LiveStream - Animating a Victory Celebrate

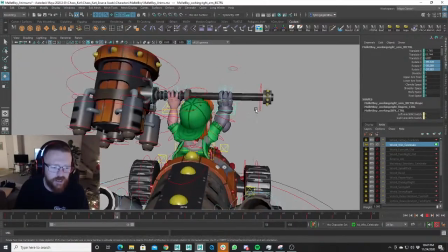(16:48)
Let's play it, and I didn't go too much farther with this animation.
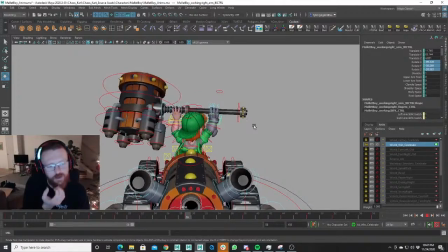(16:53)
It's very rough, and it's not anywhere where it needs to be, where it should be, but I was just going through and doing some quick stuff, and I just didn't like where the mallet was sitting on his head,
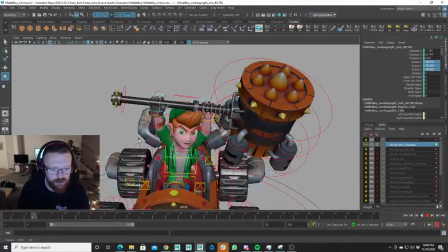(17:06)
and his arms have to reach really high, and it just kind of looks weird, and so I just didn't like it, right?
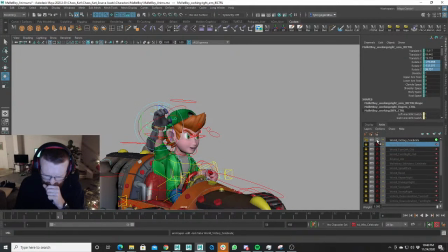(17:12)
And so I guess you can say that was my first idea.
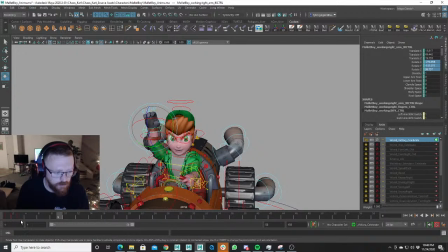(17:17)
This is not my first idea, but I think this idea is
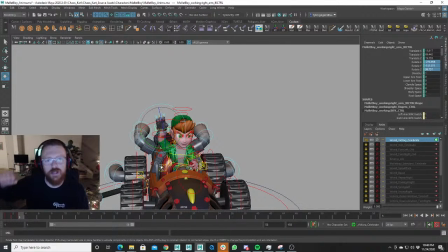(17:23)
this idea will be a lot cooler, a lot better, because there's going to be a lot of weight to that hammer especially when we get the special effects in there. It's going to throw it down, it's going to go boom, it's going to hit the ground and create this really cool rubble effect. It'll be really awesome. It'll add a lot more weight to that mallet there.
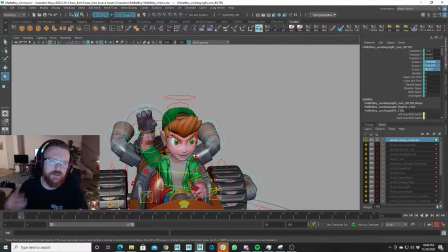(17:44)
Because I feel like in that other animation, the weight on the mallet kind of gotten stolen. When he's holding it up with both hands, you really didn't get the feel of the weight of that mallet. And so this way, he's going to throw it on the ground, it's going to hit, boom, and it's going to feel really heavy and cool.
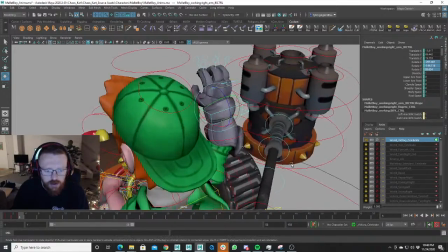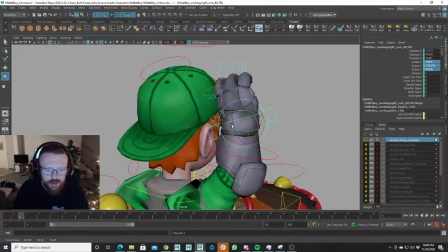(18:04)
And the nice thing about this, changing the animation so the hammer isn't above his head,
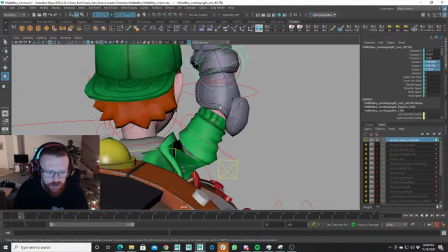(18:10)
is, I mean, I don't have to completely break the model in order to get this to work, right?
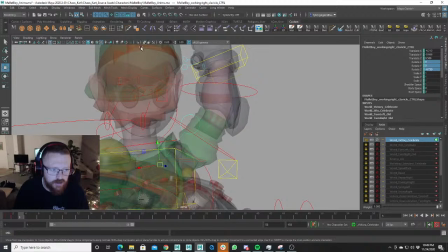(18:17)
In order it to look good.
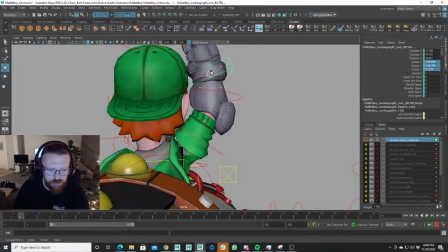(18:21)
Before, I was having to pull the model, I was having to pull the arm super far up to get it so the hammer came above his head.
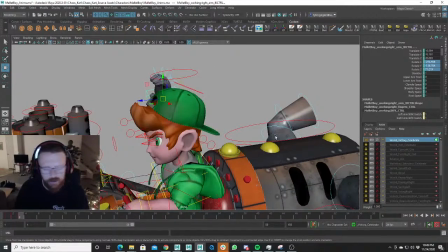(18:33)
And so it just wasn't working out as well as it needed to. And you know what?
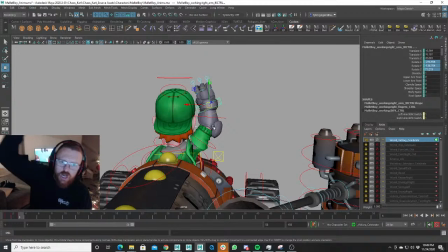(18:38)
I might go ahead and just use this one fist, right, where he's yeah, and he's doing that instead of doing this.
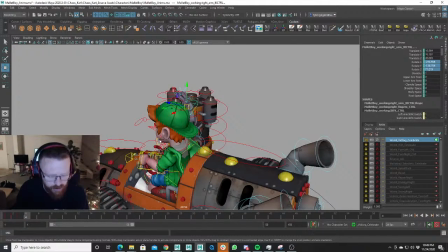(18:49)
Because I'm from behind, at least, I'm actually really liking this pose from behind.
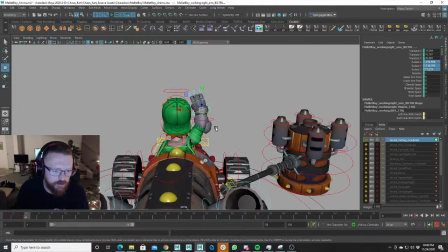(18:55)
It's looking pretty cool, and we get some asymmetrical pose, right?
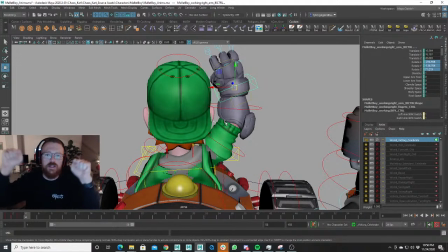(19:04)
Because when I stick the hands in the air, both hands are going to be in the air doing this, and I can. There's going to be some twinning going on, right? I can change it so that the hands are in different positions, right? One's lower than the other, and going like this. But at the same time, I mean, the hands are still kind of twinning a little bit.
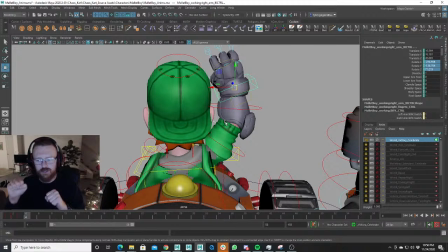(19:21)
The only thing we're doing is making it so they're different levels, and that's not bad. But wherever you can get an asymmetrical pose is the best. But for the sake of what we already discussed, I'm gonna go ahead and stick his hand up in the air
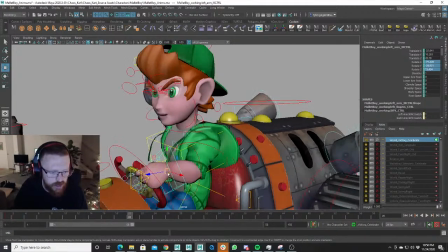(19:39)
right now and just see what it's gonna look like, right?
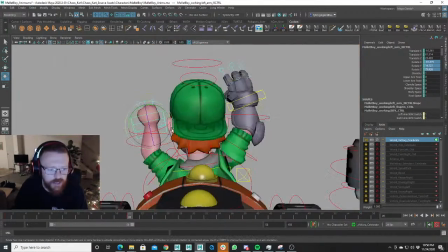(19:44)
Might as well entertain the idea, because honestly, I only entertained the idea of having this one glove in the air,
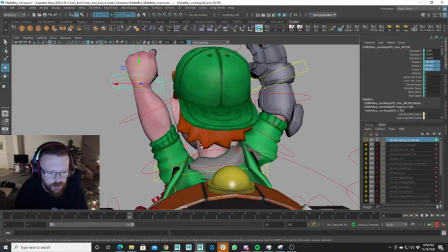(19:53)
this one hand in the air, right? And so I just want to put this hand through the rounds, and honestly,
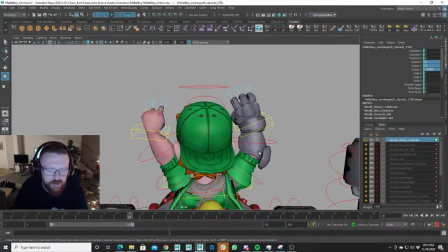(20:02)
this hand, the lacrosse glove hand, is just, it's much cooler.
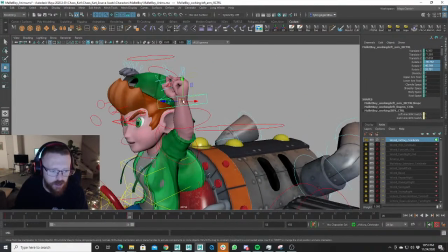(20:07)
It's a lot more dynamic, right? It's because it's a lacrosse glove, and this other hand is just kind of a ordinary hand.
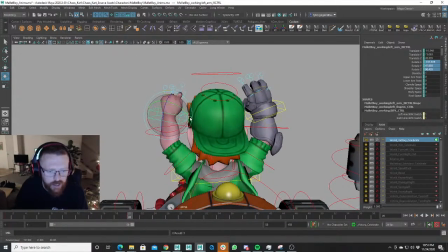(20:15)
And so
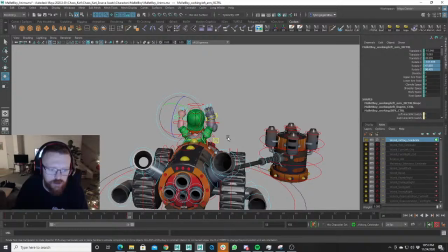(20:20)
I think now getting into this pose, I feel like this is a little too childish, right?
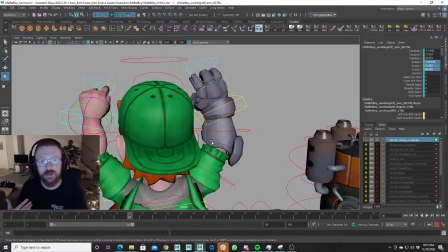(20:27)
Our character, Mallet Boy, is a younger character, but it just feels a little childish to me.
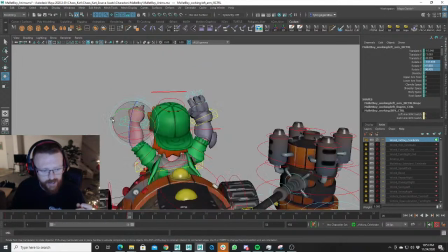(20:33)
Having one hand in the air, though, it definitely feels a lot more like he's older
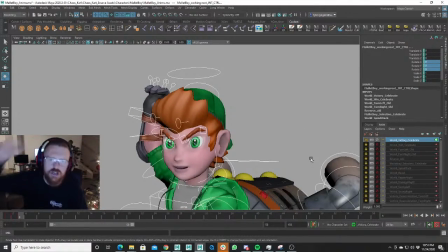(20:42)
and more mature. Yeah, right.
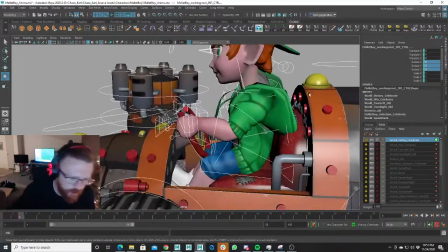(20:48)
And I like that one hand in the pose, and it keeps his hand on the wheel.
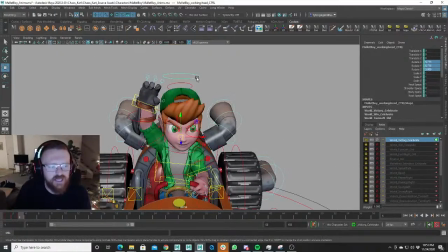(20:53)
And I don't know, I just like this pose a lot more, so we're gonna go with this.
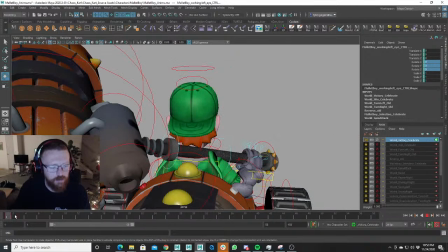(21:09)
And so one of the cool things we can do in this animation is we can play around with the acting a lot, right?
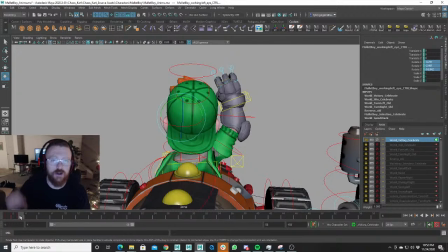(21:16)
We can either go, we can do two directions with this. We can either have him just go, yeah, looking around side to side, right? Or we can go, yeah, and then he looks to this side, and he looks to this side, right?
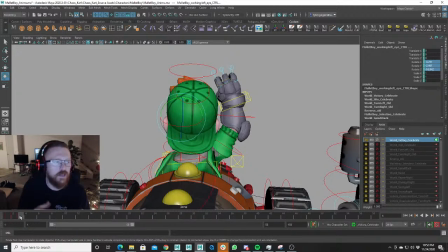(21:30)
And he's going from one side to the other, and that's a nice thing to do because he's not just going back and forth like this animation.
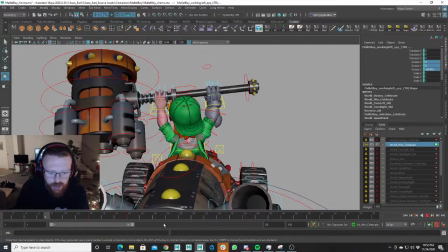(21:38)
When I was playing with it, he was just kind of, and I know this is rough and this animation isn't the best, but
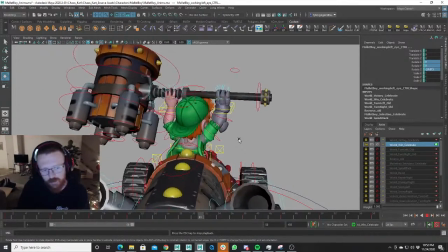(21:48)
he just was going back and forth, and it just doesn't, it looks robotic. It looks he looks like a CGI game character, right?
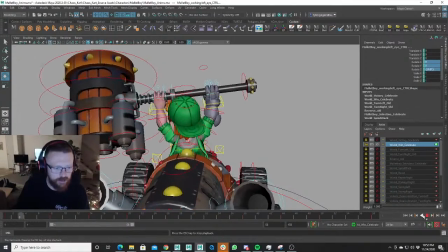(21:58)
But and there's no thought process in his brain. He's just going back and forth, right? Nobody does that.
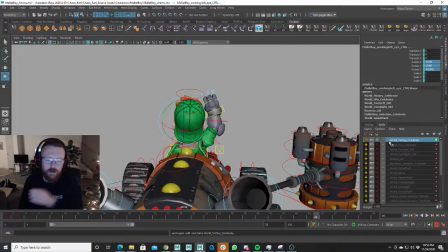(22:04)
More on the acting side of things, if you can, if we make it so he's looking to the left side and saying, yeah, pumping his fist, yeah, right, doing that, then it gives him a thought process, right? And the camera will probably, similar in Mario Kart,
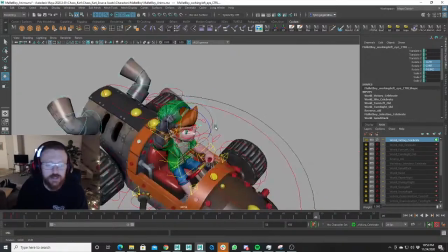(22:22)
the camera will probably go around to the other side of Mallet Boy, and it's going to be looking at him, right?
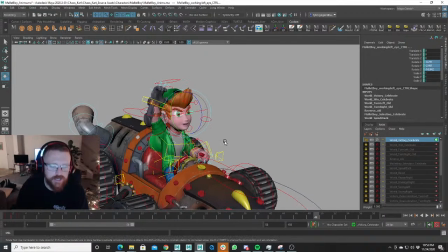(22:29)
And we're going to see his eyes, right? And when we do the eyes, we're going to have them pumping, going, yeah, and we're going to have them kind of, doing eye darts, called eye darts, and they're going to kind of be shifting, and so he's looking at the crowd, right? Looking at the crowd and looking at the crowd, and so that's going to add put a brain inside of his head,
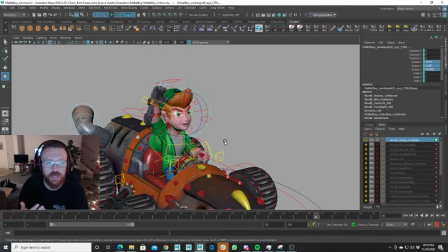(22:47)
and it's not going to feel like a CGI game character anymore at that point,
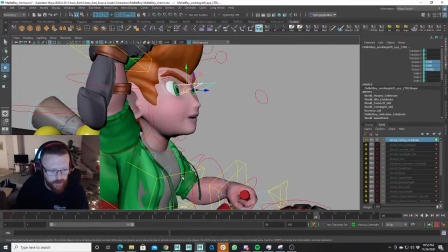(22:52)
right? He's going to feel like he's got a personality and everything, or he's got a brain inside of his head, I guess I should say.
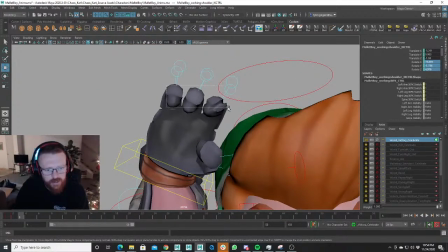(23:01)
Let's close his hand here and get a nice, good fist pose.
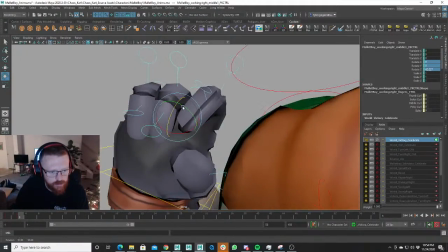(23:13)
I always love working with hands, just because you do it.
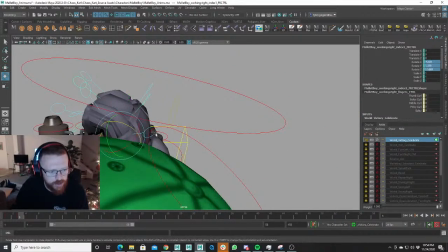(23:18)
If you draw a hand right or you pose a hand right, it just looks super cool.
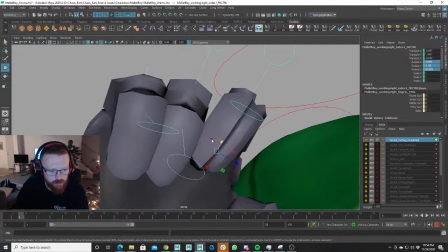(23:26)
And honestly, it can really make or break a drawing or a pose.
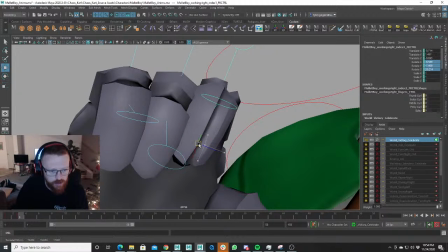(23:30)
Just a hand pose can really make or break a pose, because they're such a small, detailed
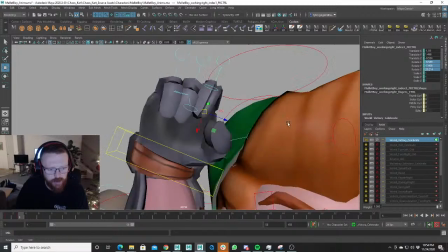(23:38)
part of the human body that a lot of people, and the sizing on them, right?
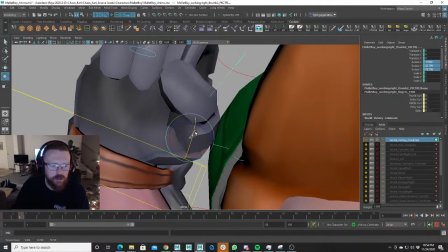(23:45)
The sizing on them has to feel accurate. If they don't feel accurate to the proportions of the character, I mean,
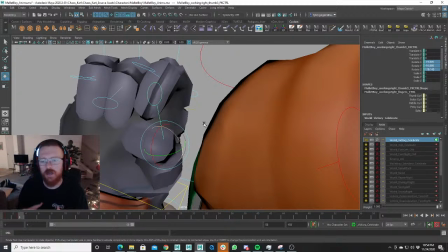(23:54)
you can have a character that has super big hands or super small hands, but if it's not proportionate to other parts of the character,
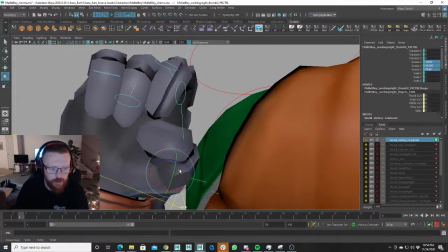(23:59)
it's just going to look weird, and people notice that instantly, right?
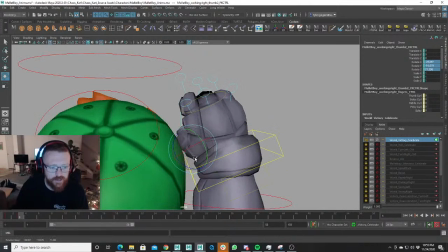(24:03)
It's fine to have caricatured hands and stuff, but you've got to have them on the right character
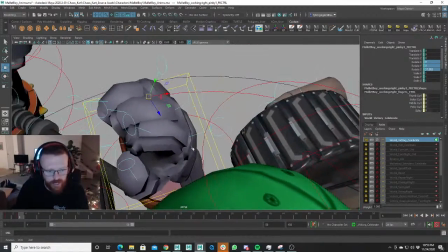(24:13)
and the right character design, because you can have
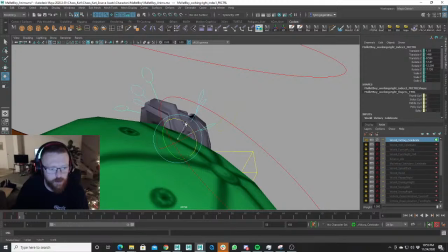(24:20)
this big bulky character, maybe I mean maybe this would work, maybe it wouldn't, but with these tiny hands, and it might work, it might not work, or this,
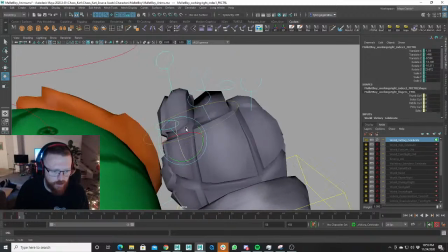(24:29)
it'd have to be out the character design, but there's definitely some things.
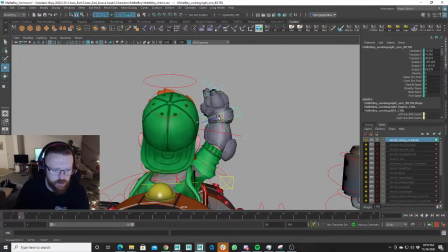(24:36)
The hands are just a really good piece of any drawing or pose that will really make or break a pose.
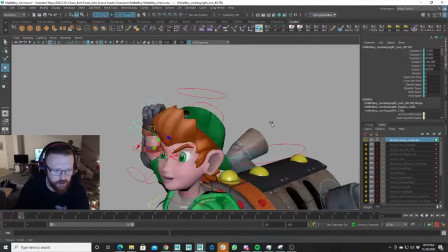(24:43)
And I really like this hand pose here. It's really working. See from the front.
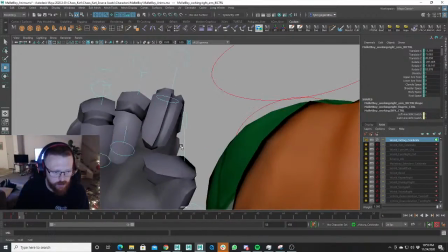(24:49)
It's got to look good from the back and the front. So let's curl this knuckle in just a little bit more.
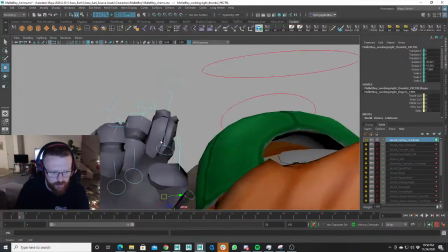(25:02)
I'm fine with this is kind of and this is where you have to make a decision.
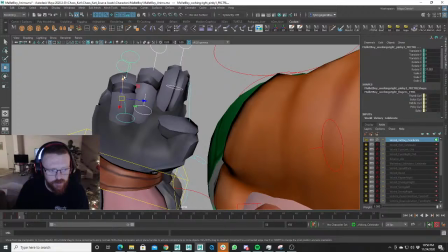(25:09)
I'm fine with how far away his fingers are from his palm. Let's see what it looks like from the back.
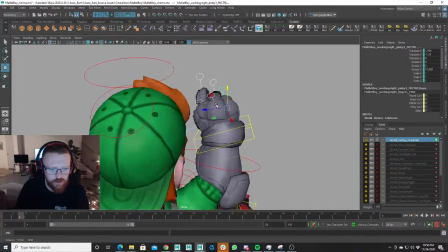(25:15)
If I, okay, that looks fine.